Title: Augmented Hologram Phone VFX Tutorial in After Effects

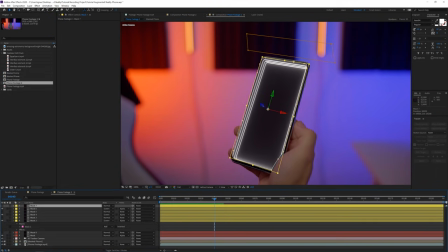(4:09)
So once I have it pushed back in Z space, I will actually click on my footage and duplicate it on top, and I will also open up Mocha AE again.
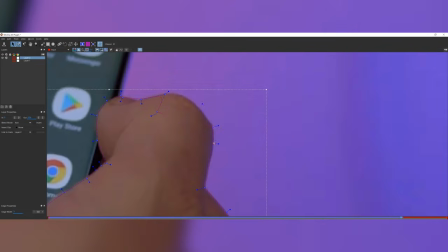(4:18)
I'm just going to disable the other mask that we created in the beginning, and I'm going to create a new mask around my hand that is actually covering up the screen.
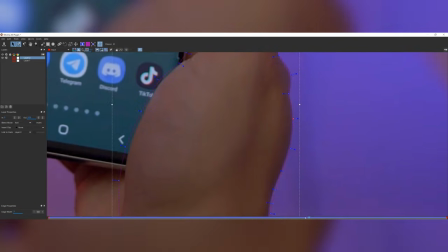(4:26)
Then I'm going to track forward and each time adjust it where needed, but basically we're going to be rotoscoping at this point, so I'm just going to speed this process up.
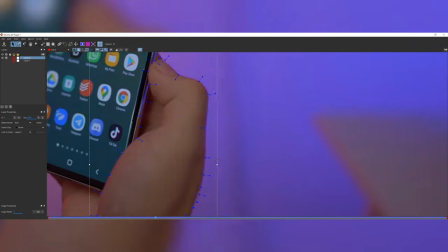(4:34)
So after I close Mocha, I created a mask from it,
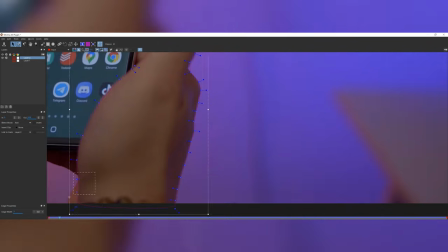(4:37)
and then I have my hand on top of these lines. So for the Discord layer, I will set it to a 3D layer,
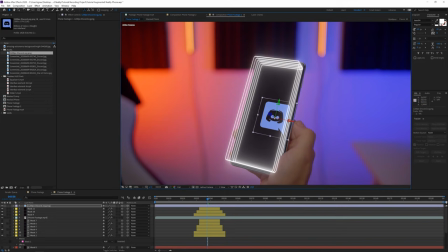(4:43)
and I'm also going to push it into the position. And you can actually go ahead and copy the position and rotation tags from your original solid layer and paste that on the Discord logo. That way you also put it in the same 3D position of your screen. And actually the reason we are importing this Discord logo is because we have a community Discord channel. So if you want to go and check it out, we'll put a link to that in the description where we can chit chat or you can ask questions and people can help out each other. So that's basically where we want to go towards, because a lot of people send me a lot of questions about tutorials on Instagram and it gets confusing and very cluttered. So I thought a community Discord server would help with that solution. So hopefully I'll see you there.
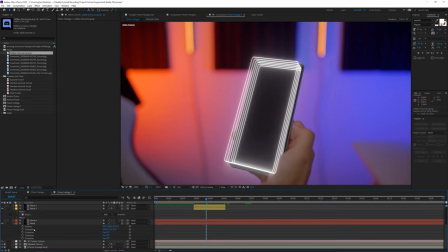(5:19)
All right, so then I trim the logo to wherever I need it. And then I will also animate the opacity from on to off, so 0 to 100 over a few times to make it flicker. That way we have this kind of glitch look. So after that, I took some screenshots on my phone and I imported them in Adobe After Effects, whatever you want to work with actually.
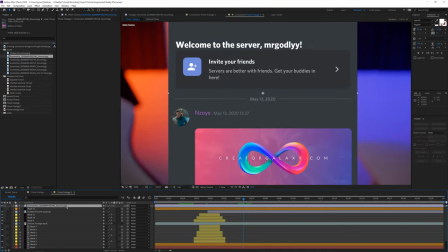(5:37)
And then I just put them also in my scene. I also toggled them in a 3D layer and I also just pasted my position and
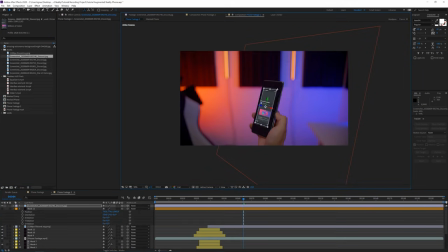(5:44)
rotation keyframes from my original solid that we created the first time and I pasted to these shots.
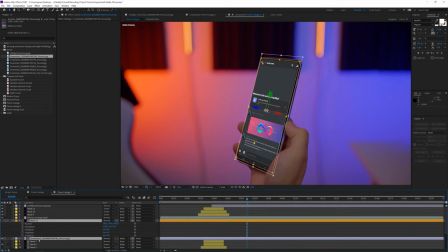(5:49)
That way they come in the right position. You can scale them up to wherever you want and then you can move them in position a little bit like left from the screen, a little bit right from the screen. So yeah, just play around and put them in a nice position.
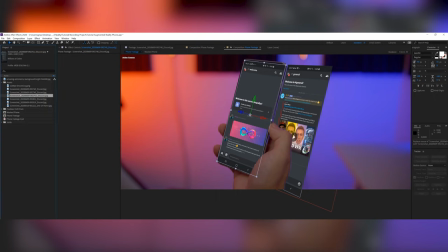(6:05)
You can also move the anchor point to put it on another side so you can actually flip it open like a book so you have a little bit of rotation in there that creates a little bit of depth in our shot.
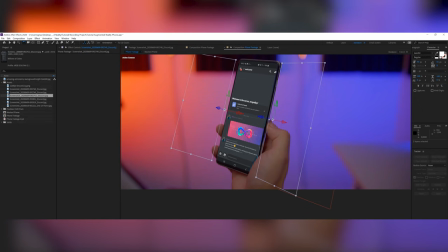(6:14)
And then obviously you can change the blending mode to a screen, which will make it look more integrated or more like an augmented reality screen. So after that, we have done something really nice. We actually finished working on our HUD pack and it has a ton of awesome HUD elements.
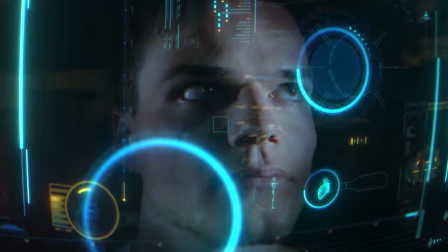(6:32)
And personally, it's my favorite HUD pack so far that I have used. I've actually always been a super huge fan from HUD elements, but I never found the right pack for me.
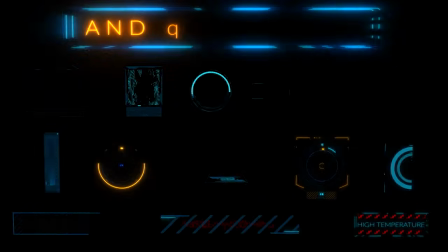(6:41)
So we ended up creating one ourselves. We have a bunch of awesome elements in there. And we're also offering you free elements so you can follow along with this tutorial. So don't worry about it. We have 5 elements that you can download for free. A link will be in the description below. Let's import a few of these,
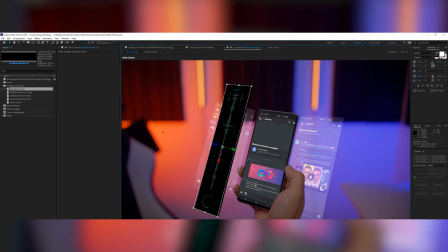(6:57)
also add the position and rotation tags to that and then reposition them in Z space and try to match them up, maybe bring them a little bit closer,
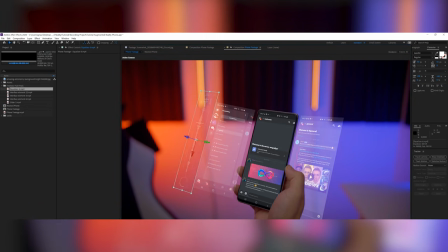(7:05)
a little bit farther away from the camera and just make the scene a lot more interesting. I also added a perfect glow to this. Also make sure that your entire project file is set at 32 bits per channel. That will make your glow stand out a lot more. Your colors will be more vibrant. Everything will generally look better.
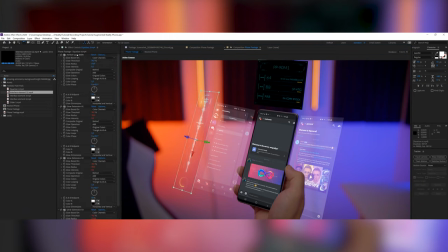(7:21)
Again, you can move the anchor point to the bottom and like, for example, rotate here a little bit so it has more that like kind of flip vibe to it.
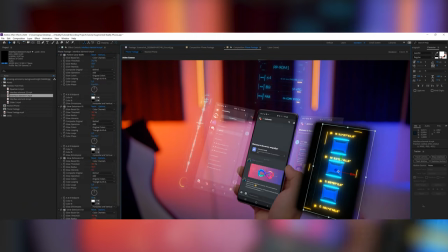(7:29)
They all animate in on their own, so that's something you don't have to worry about. You don't have to flicker them because they already have that animation.
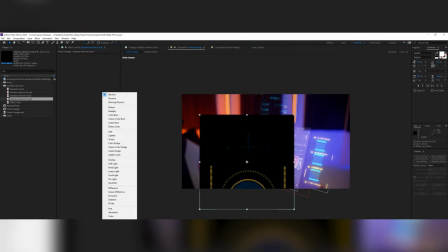(7:35)
Obviously, you can still play around with that. And by the way, if you get the HUD element pack,
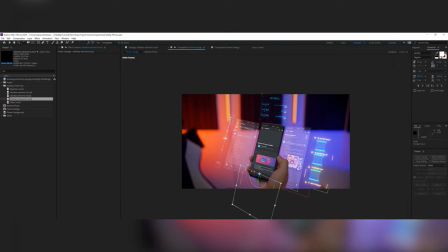(7:39)
you can also dive into the After Effects project file where you can kind of change text or manipulate it if you feel like changing it entirely. I'm just using video elements here just because it's quicker to manage in this project. All right, so that's basically it.
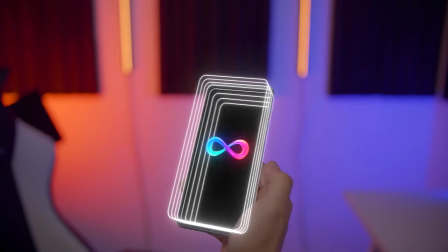(7:53)
So you just put them wherever you think they fit and you will get pretty nice results.
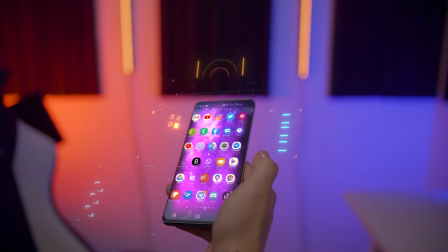(8:02)
And then for the other shot I have made, so everything I've done here is basically the same.
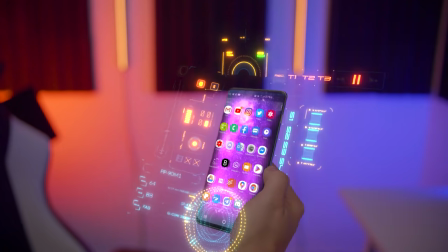(8:08)
Like in this video, I masked out my screen. I added a space background instead of a black background in Z space. And I used that other solid that we masked as a alpha mat.